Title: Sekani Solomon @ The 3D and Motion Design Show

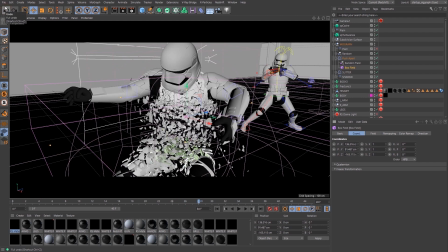2709s
I often spend a lot of time trying to figure out what works and what doesn't in what order, and MoGraph is very specific as to how they want these things to be ordered. So I mean, that's just another thing to keep in mind during this process.
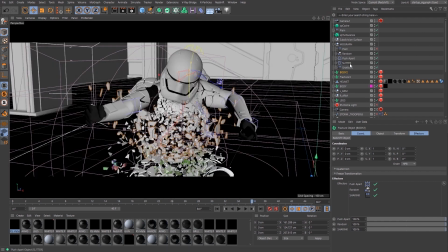2727s
So that's the shot, and I'll just enable these particles because, again,
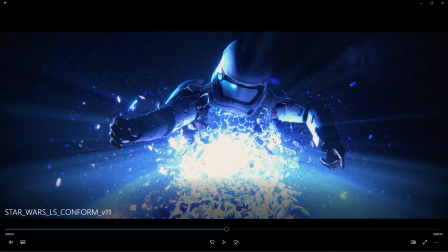2733s
if you go back to this shot, you can see there's so much little detail here, and that's where X particles, you know,
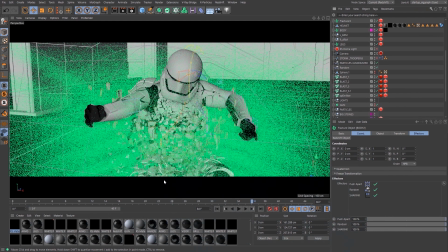2740s
they shine. So I'm emitting a bunch of particles here, as we can see, and this really helps to build up the volume in the shot. Makes it feel like a lot more grand. I'll just go to the second view,
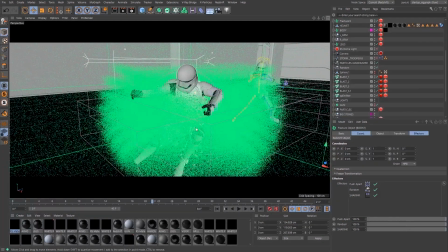2756s
and they're all exploding outwards. And you know, if I were to click on these again, I'm just instancing fractured objects using Redshift. Super duper fast, super duper efficient to render, and this whole process was really good.
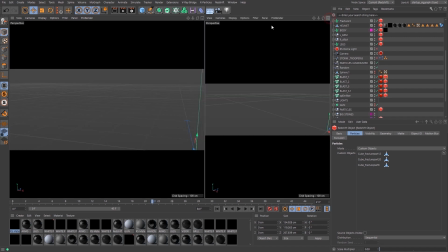2770s
It's really great, easy to use.
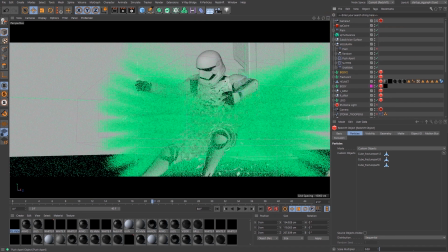2774s
For that second shot, it's essentially just a different camera angle, looking at the same animation.
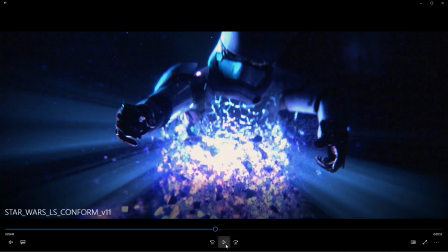2780s
So, you know, as to just further the action. Just to play back this through again, get a look at how it all turned out.
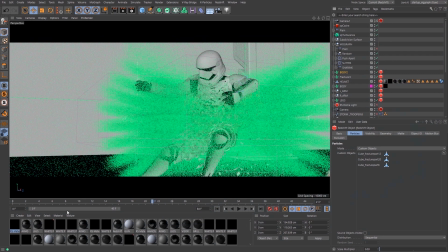2791s
And we could take a look at the compositing workflow.
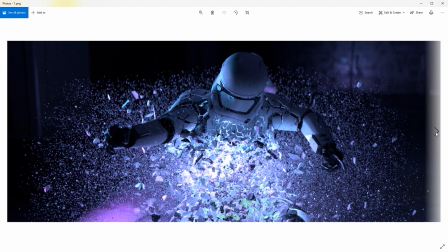2800s
So this, again, the render straight out of Cinema.
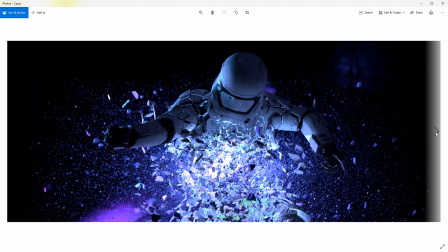2805s
And again, is just knowing how far to take it and where you could push it in comp. So I'm usually just rendering out a frame, messing around with it in comp before I even do a final render, just to know like if I've gone far enough in Cinema where I could get it to how I want it to look in comp,
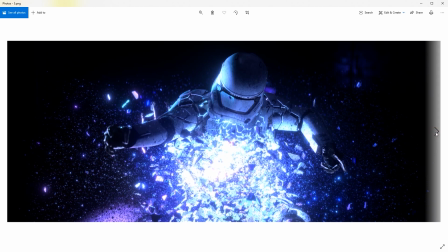2822s
or do I need to go further? So I'm always kind of jumping between Nuke and Cinema 4D to figure out how much is enough in 3D.
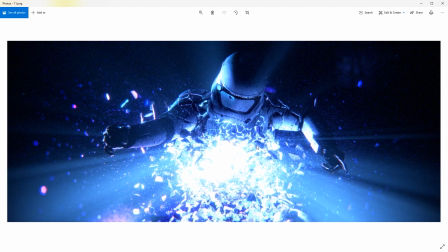2835s
And again, you could just do a lot with some color correct, some tweaks in comp, and you get the look that you want.
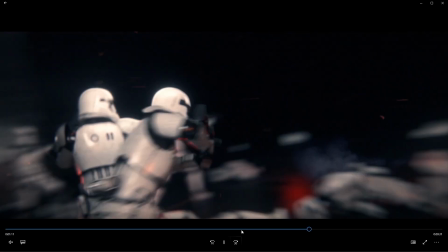2843s
The next scene we're going to be taking a look at, which is the last scene that we're looking at here,
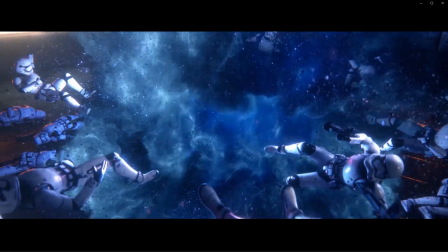2849s
is this super dynamic explosion shot that happens at the end.
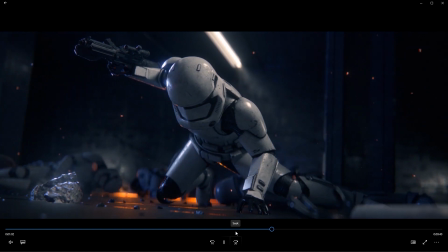2854s
And best believe this shot definitely gave me a headache because it was a lot.
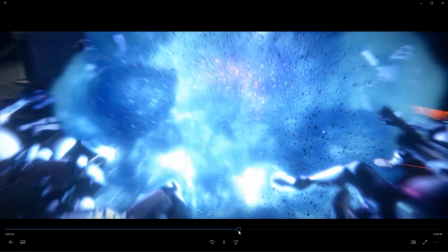2860s
Particularly this section here was just insane to deal with, and I'll explain why.
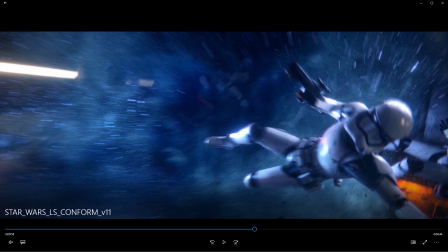2870s
So just jumping into the file here.
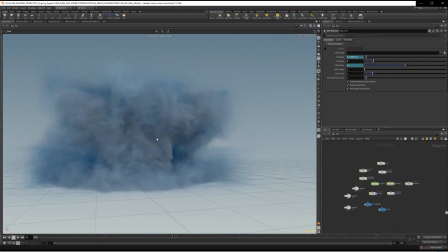2876s
If we take a look at this explosion, this is again something I generated in Houdini,
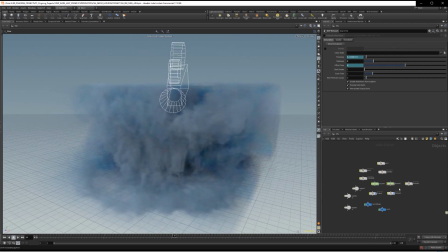2881s
and between this and the two particle sims that accompanied it,
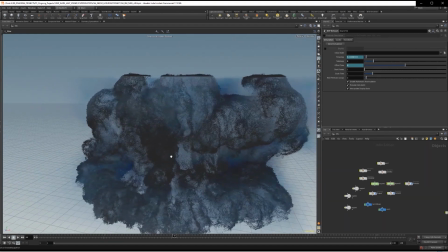2887s
it took maybe like at least 100 gigabytes or something more.
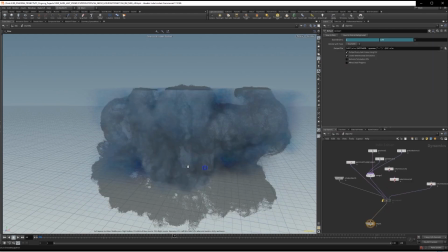2893s
I don't know, it's just a lot to handle. And then for some strange reason, some of the cache was giving problems at some points,
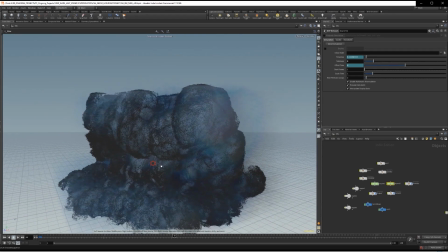2901s
and I could only render certain parts of it, and it was a little bit of a nightmare to deal with,
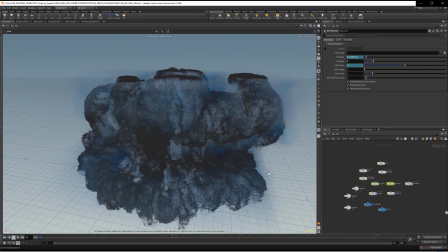2908s
to be honest. But thankfully, you know, I figured out something and I got it to render miraculously.
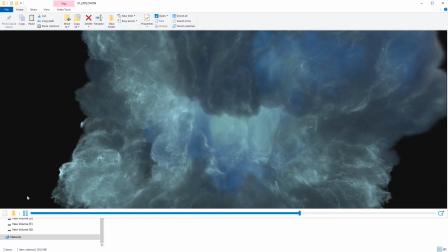2917s
This is the render that came out, and this is a combination of
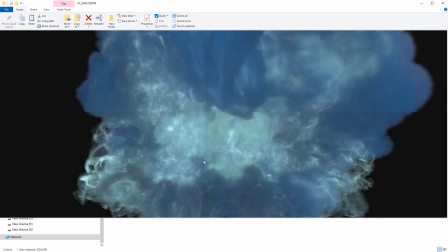2923s
particles, pyro, and yeah, just, you know, stuff mixed in.
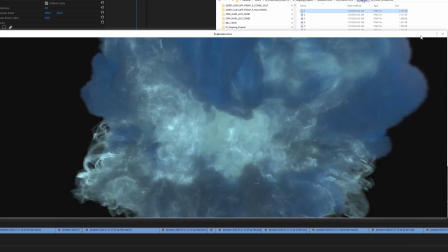2930s
I just wanted something that looked crazy and dynamic.
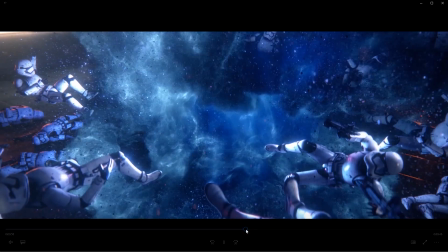2938s
So if we go back to that shot, one thing that is also very prevalent is the camera motion.
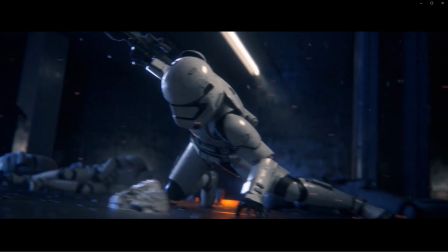2946s
It's very dynamic.
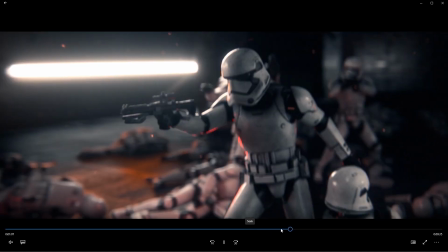2948s
We're going from very close close-ups to wide shots to moving all across the room to rotating around different stormtroopers,
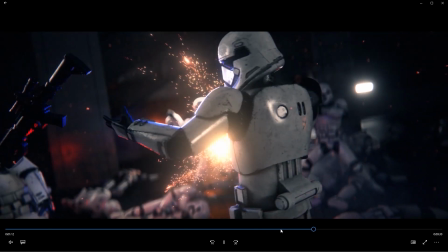2957s
and a lot is going on.